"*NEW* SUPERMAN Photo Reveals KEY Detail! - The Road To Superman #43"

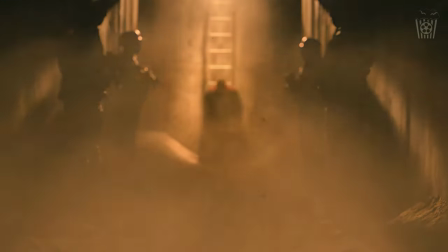Hey everyone, welcome back to The Road to Superman.
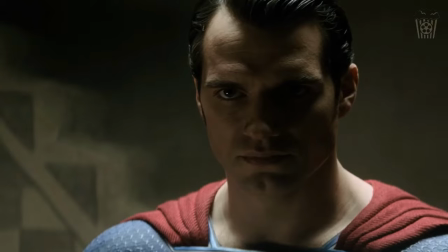This is episode 43, and today we have our first official look at Jimmy Olsen,
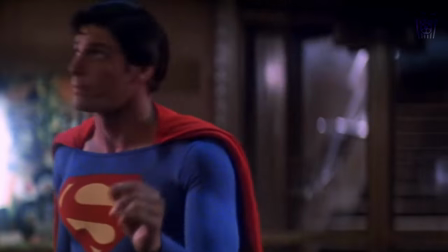and the photo pushes further evidence towards the retro-futuristic theory going on in Metropolis. And I have to say, I think I have worked out the exact motives behind all the costumes in Superman,
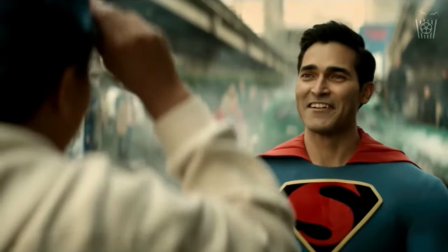and that will extend into the DCU as well.
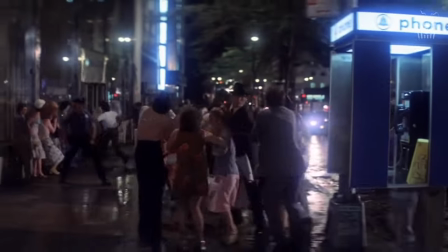We also need to talk about the extremely emotional Superman trailer that came out for the movie that will tell the story of Christopher Reeve,
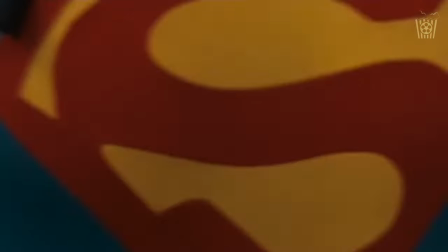and James Gunn did something amazing with this movie, so we shall get to that a bit later.
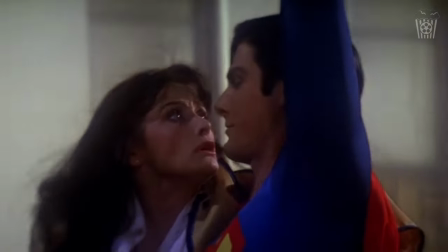But first, let's look at our first photos of Jimmy Olsen, shared by James Gunn.
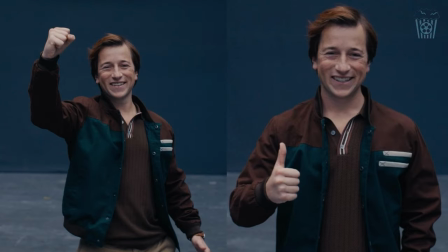Skylar Gisondo looks great as Olsen here. He is exactly how Jimmy should look, and I think he will be great as the photojournalist from the Daily Planet. There have already been comparisons to Snyder's version of Olsen, who was a CIA agent and got killed off within the first 5 minutes of seeing him,
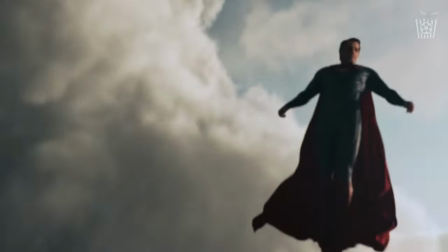which was a unique decision, but that's the beauty of these movies.
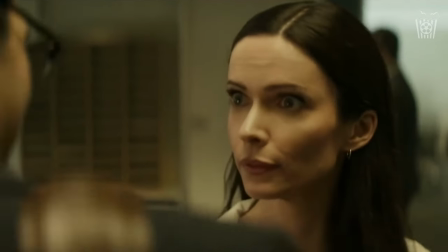Different takes present different versions of the characters, and I'm very happy we are getting a proper version of Jimmy Olsen in this new Superman movie.
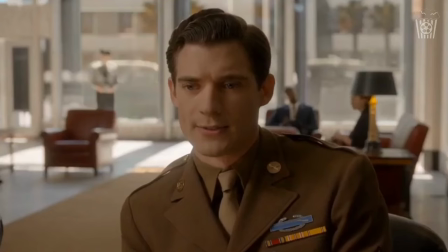Now I want to draw your attention to Jimmy's clothes.
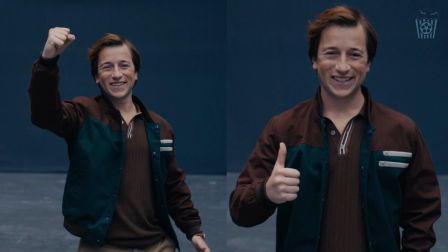I really like the look they are going for with him, and I think this hints once more at the overall fashion style that they are going for in Metropolis. I know we covered this in previous episodes too, but please bear with me. I think it's clear now that they are going for a retro-futuristic look to the city.
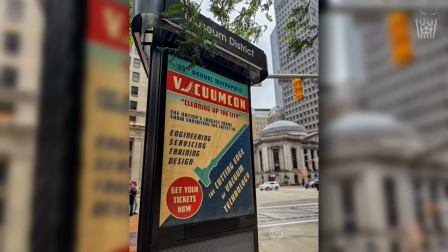Retro in fashion and design, futuristic in technology. It gives a timeless and unique vibe to the city, which is perfect for this film.
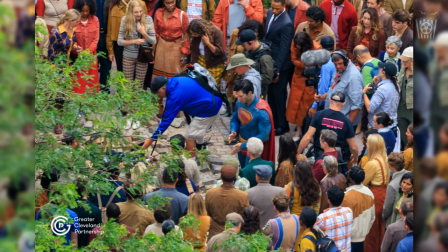And if we look at past set photos, look at the extras. Teal and brown and blue are the common colors among their clothing, and the actual style isn't something we see a lot of anymore. This is certainly more of a 70s or 80s fashion style, and I think this isn't something that just ends with the humans.
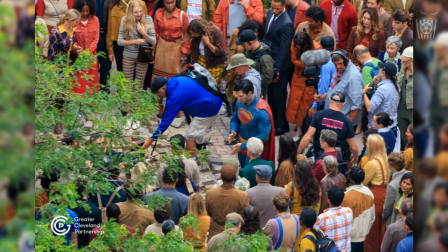I believe it is also how the heroes of Metropolis look as well.
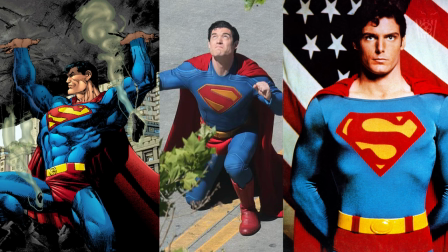Superman definitely has a retro design, which is probably because he needs a suit that represents the city he is from. I think the costume design for this movie has been very specific, and it's the same way Snyder had his costumes designed as well.
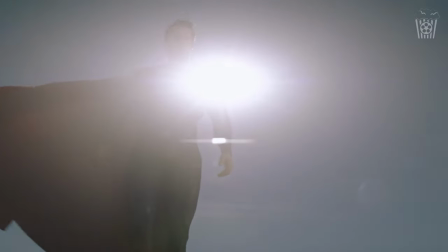It's always been about the story. Think about the tone and mentality of Snyder's Superman.
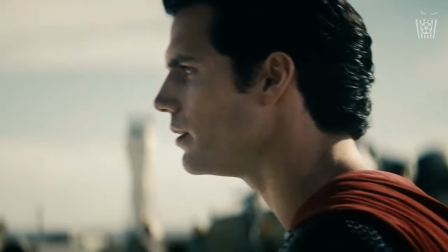He wanted to modernize the hero and make him more realistic and serious.
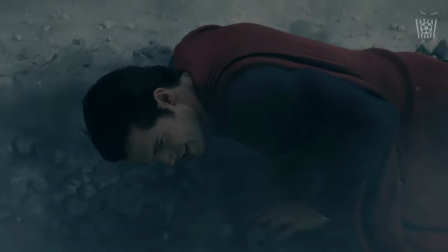So the trunks had to go because they didn't work for the tone he was creating, and the suit modernized as well.
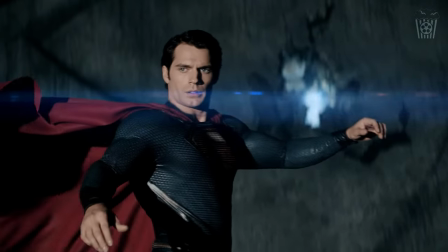Darker colors were introduced, and the suit was now the chainmail of his family on Krypton, rather than being made by Mark Kent.
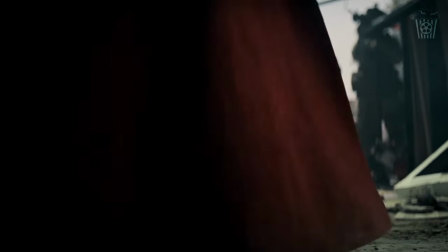So he made specific changes for the suit that reflected the story and tone of the film, but also the modern society it was set in. And James Gunn is doing the same thing. I believe the reason we have a more classic suit is firstly because Gunn is moving closer towards the comics,
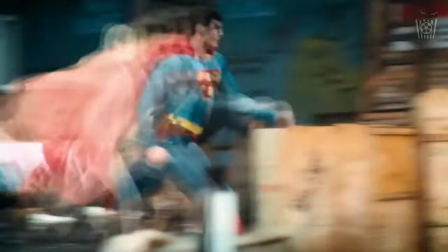but secondly because the society that this Superman is within has a more retro fashion style and is used to superheroes being around.
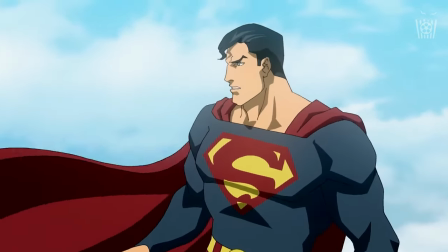So a brighter costume with retro trunks reflects the society that this Superman is set in.
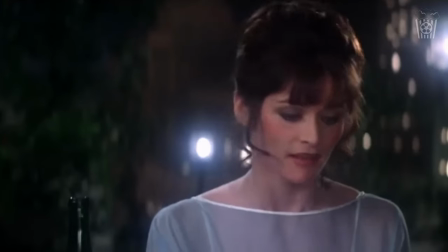And I know people will have mixed feelings on Gunn's design choices,
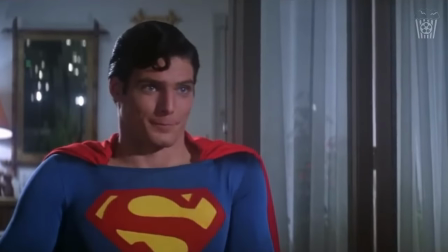and personally I hated it in the DCEU as it was polar opposite to how the older DCEU costumes were designed.
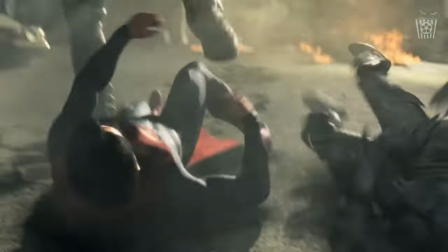I didn't like how the more plasticky and flat looking designs were now a part of a DCEU that began very modernized and serious.
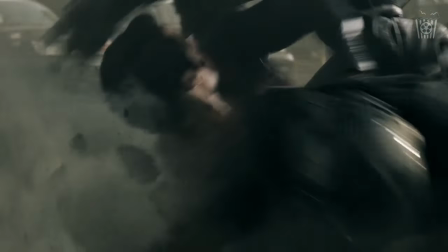The sudden change in design and tone just didn't work for me.
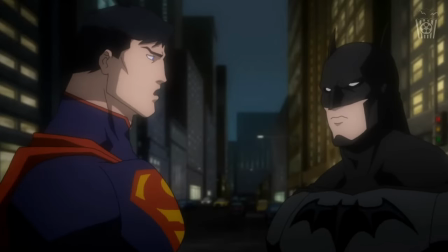There was no consistency, and for me it didn't fit within the universe that they had already established.
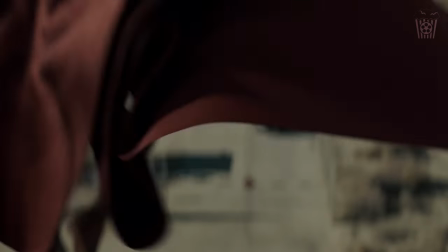But with the DCU, they are starting their new cinematic universe with a different tone and mindset. In Metropolis, everyone is wearing retro clothes and colors, which allows the heroes to fit in but also stand out in their more original comic accurate costumes.
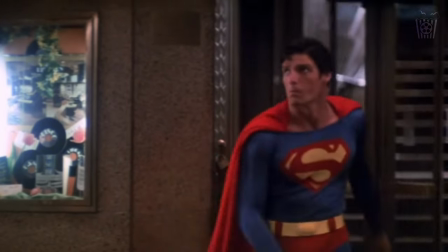Now for some heroes, I think that works. Like for Superman, I think it does.